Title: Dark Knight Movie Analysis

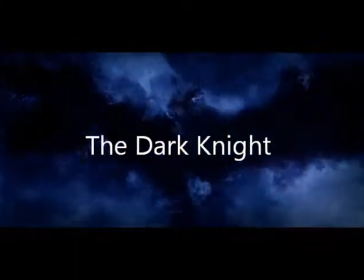(0:09)
Batman is an infamous hero in the DC comic book universe. He's a superhero with a strong moral code.
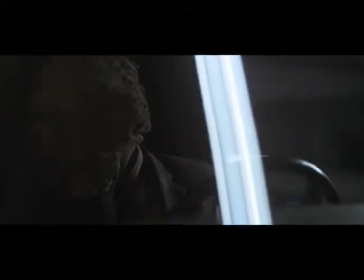(0:15)
However, his code may not reflect society's views of goodness when compared to the high moral standards of someone such as Superman or Wonder Woman.
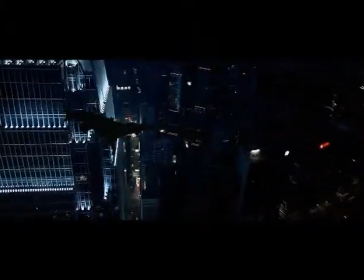(0:24)
Batman is the protector of Gotham City. He is the Dark Knight. He will do what needs to be done, even if it may cost him his reputation.
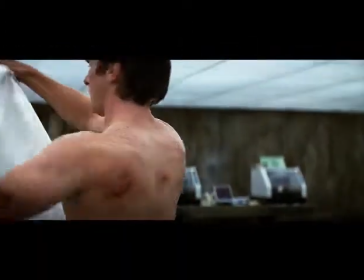(0:32)
Batman has no extraordinary abilities. He relies solely on his wealth and physical strength to combat Gotham's underbelly.
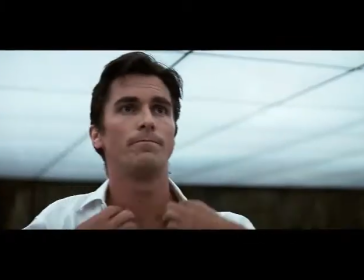(0:39)
These attributes are not always enough for good to prevail,
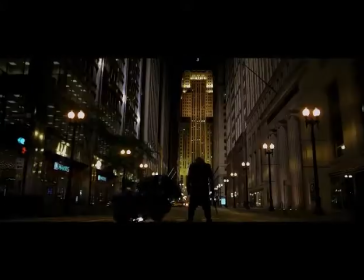(0:42)
and Batman is placed in a position where he either adheres to Gotham's moral code or bends the law for the good of the city,
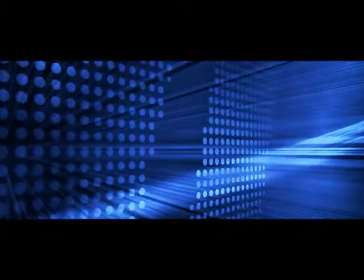(0:48)
which he does with no hesitation. DC Comics has created a strong, dark character who often blurs the lines of good and evil,
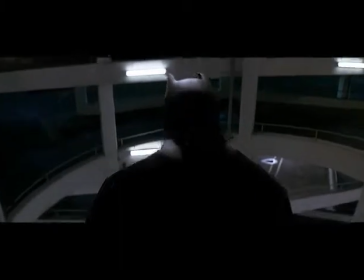(0:56)
a quality that often gets lost in translation when moving from page to film.
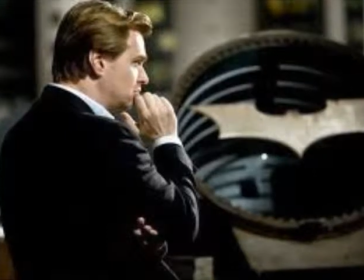(1:01)
However, when Christopher Nolan took up the challenge, his main focus was this intriguing character trait.
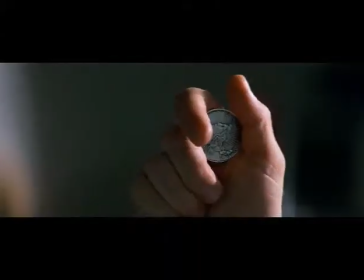(1:07)
Christopher Nolan's The Dark Knight delves into the line between good and evil and explores how corrupt the lines have become,
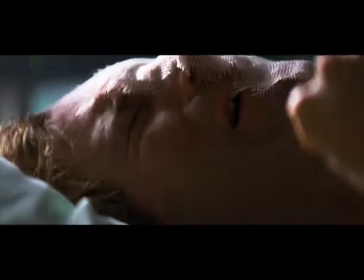(1:13)
supporting this through color palette, lighting, and costumes.
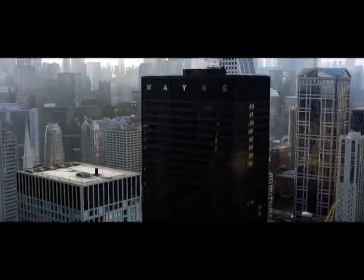(1:18)
The Dark Knight, as well as the rest of Nolan's Batman trilogy, is set in the city of Gotham.
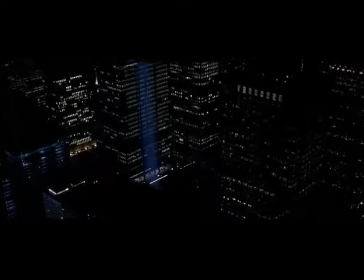(1:23)
A once bright and vibrant city has turned into a desolate city overrun with crime.
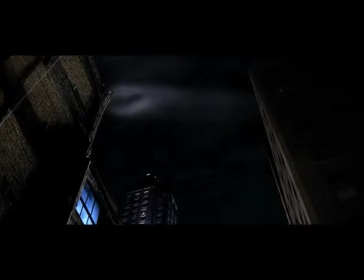(1:28)
Batman Begins' color scheme mirrors Gotham's situation, deteriorated and feverish.
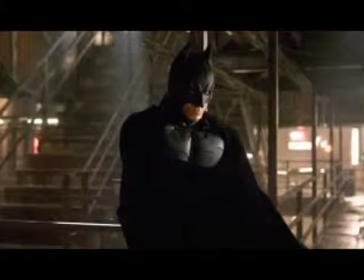(1:33)
The underworld is slowly taking over the city, corruption, back alley meetings at midnight.
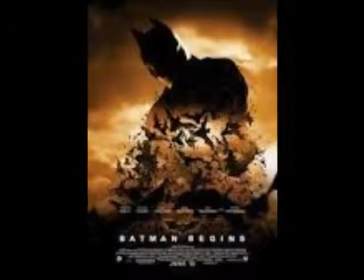(1:38)
It has an orange-brown streetlight tone. The style reflects that of an old film noir, highlighting a key color, but the movie is not in black and white.
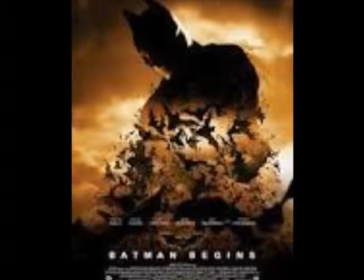(1:47)
The Dark Knight's color scheme mirrors Gotham's situation at the beginning of Batman.
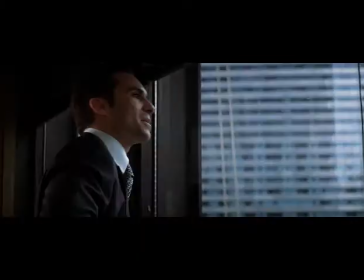(1:51)
Even worse. Corruption has now really taken over, crime getting more organized, and the city's heroes becoming its enemies.
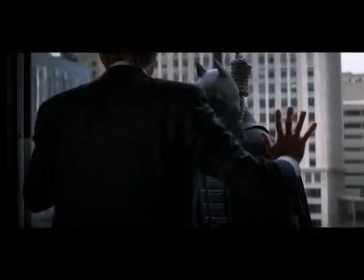(1:58)
As the crime moves from the Narrows to downtown Gotham, the color scheme moves from orange-brown streetlight to urban downtown blue.
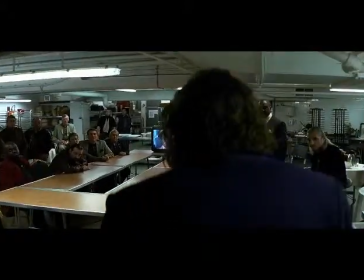(2:06)
The blue accentuates the shadows and depravity of Gotham. Even when the sun is out, the streets of Gotham are still covered in darkness.
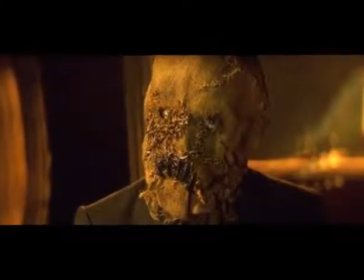(2:14)
The film's color palettes reflect the nature of the villain in each movie. The orange-brown streetlight for the Scarecrow and blue for the Joker.
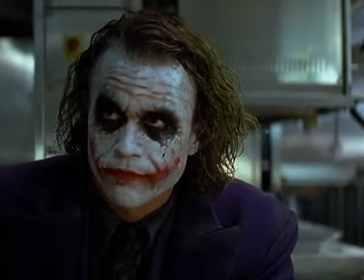(2:22)
The color that surrounds the Scarecrow is unsophisticated, yet still gives the movie the feeling of an old-school detective film,
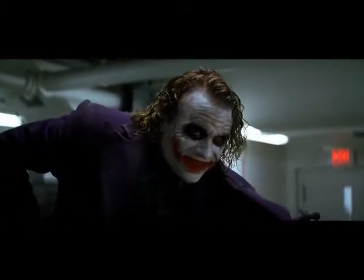(2:29)
whereas the Joker has the more sophistication to be the mastermind that could potentially lead to the demise of Gotham.
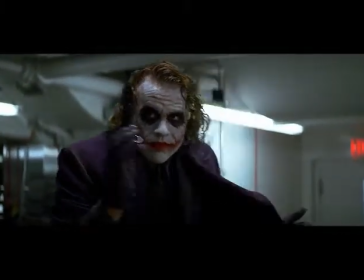(2:35)
Blue reveals the darkness that surrounds the Joker and shows the duality of man by consistently keeping Gotham in the same tone as the villain.
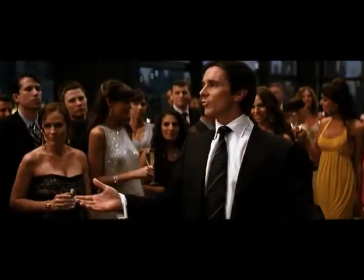(2:43)
The Joker is trying to turn the people of Gotham against each other just for his own amusement,
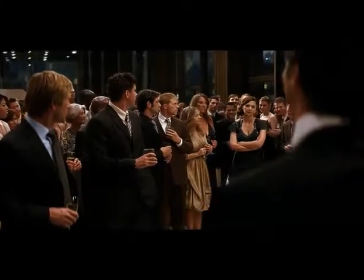(2:48)
and the color places the average citizens in the same perspective seen as the mobsters and gangs. The blue casts the entire city and its inhabitants in the shadows, depicting just how far the city's corruption has gone.
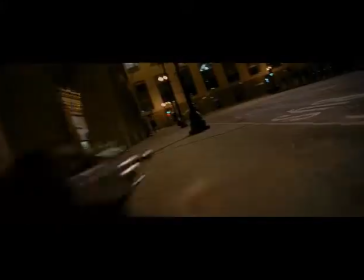(3:00)
Nolan effectively uses lighting and shadows to reflect the sinister tone of the situation.
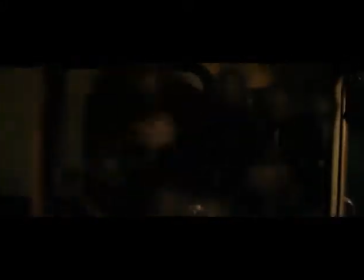(3:05)
Characters such as Batman are cast in full or partial shadow, showing the duality of his personality, the Dark Knight.
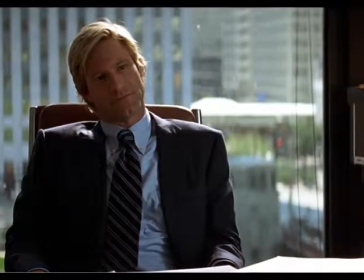(3:12)
In the beginning of the movie, Harvey Dent is cast in a pure, clean light without shadow.
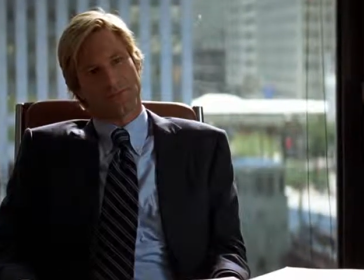(3:17)
The light reflects the good, as he is known as Gotham's White Knight.
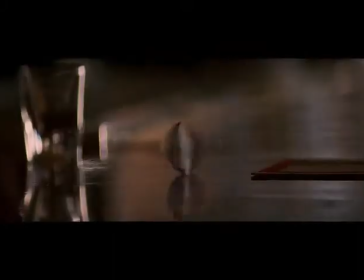(3:21)
As the story progresses, the Joker pushes Dent farther to the edge, and Dent snaps and is brought to the same level of those he despises.
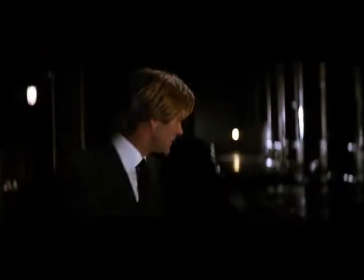(3:29)
It's because of the Joker that Dent has become Harvey Two-Face. In the transformation, the lighting for Dent changes too.
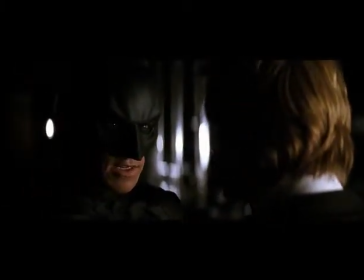(3:35)
He is now cast in the same shadows as Batman. The shadows follow them, never letting them escape.
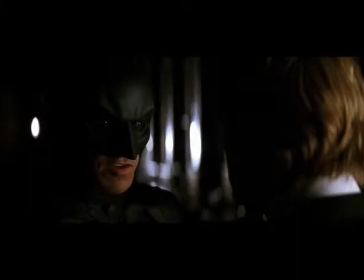(3:41)
Casting these characters in the shadow is Nolan's way of showing their struggle to maintain their good side rather than giving in to evil.
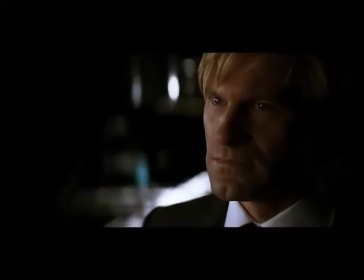(3:48)
The shadows represent their duality in personality. It places the characters in the shadows because it shows the fracture of the personality.
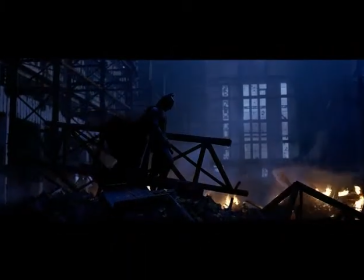(3:56)
They may be good, but they have darkness inside them. Some characters have it more prevalent than others.
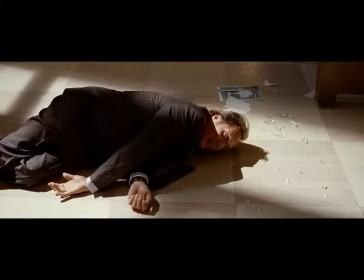(4:02)
The Joker, on the other hand, has no consistent lighting. He is placed in complete shadow, partial, or none.
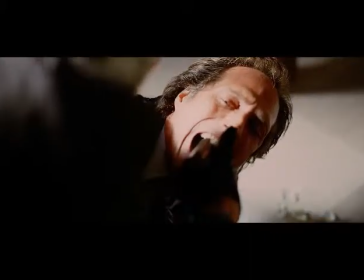(4:08)
The Joker has no plan and no conscience. He wants to cause mayhem just because he can.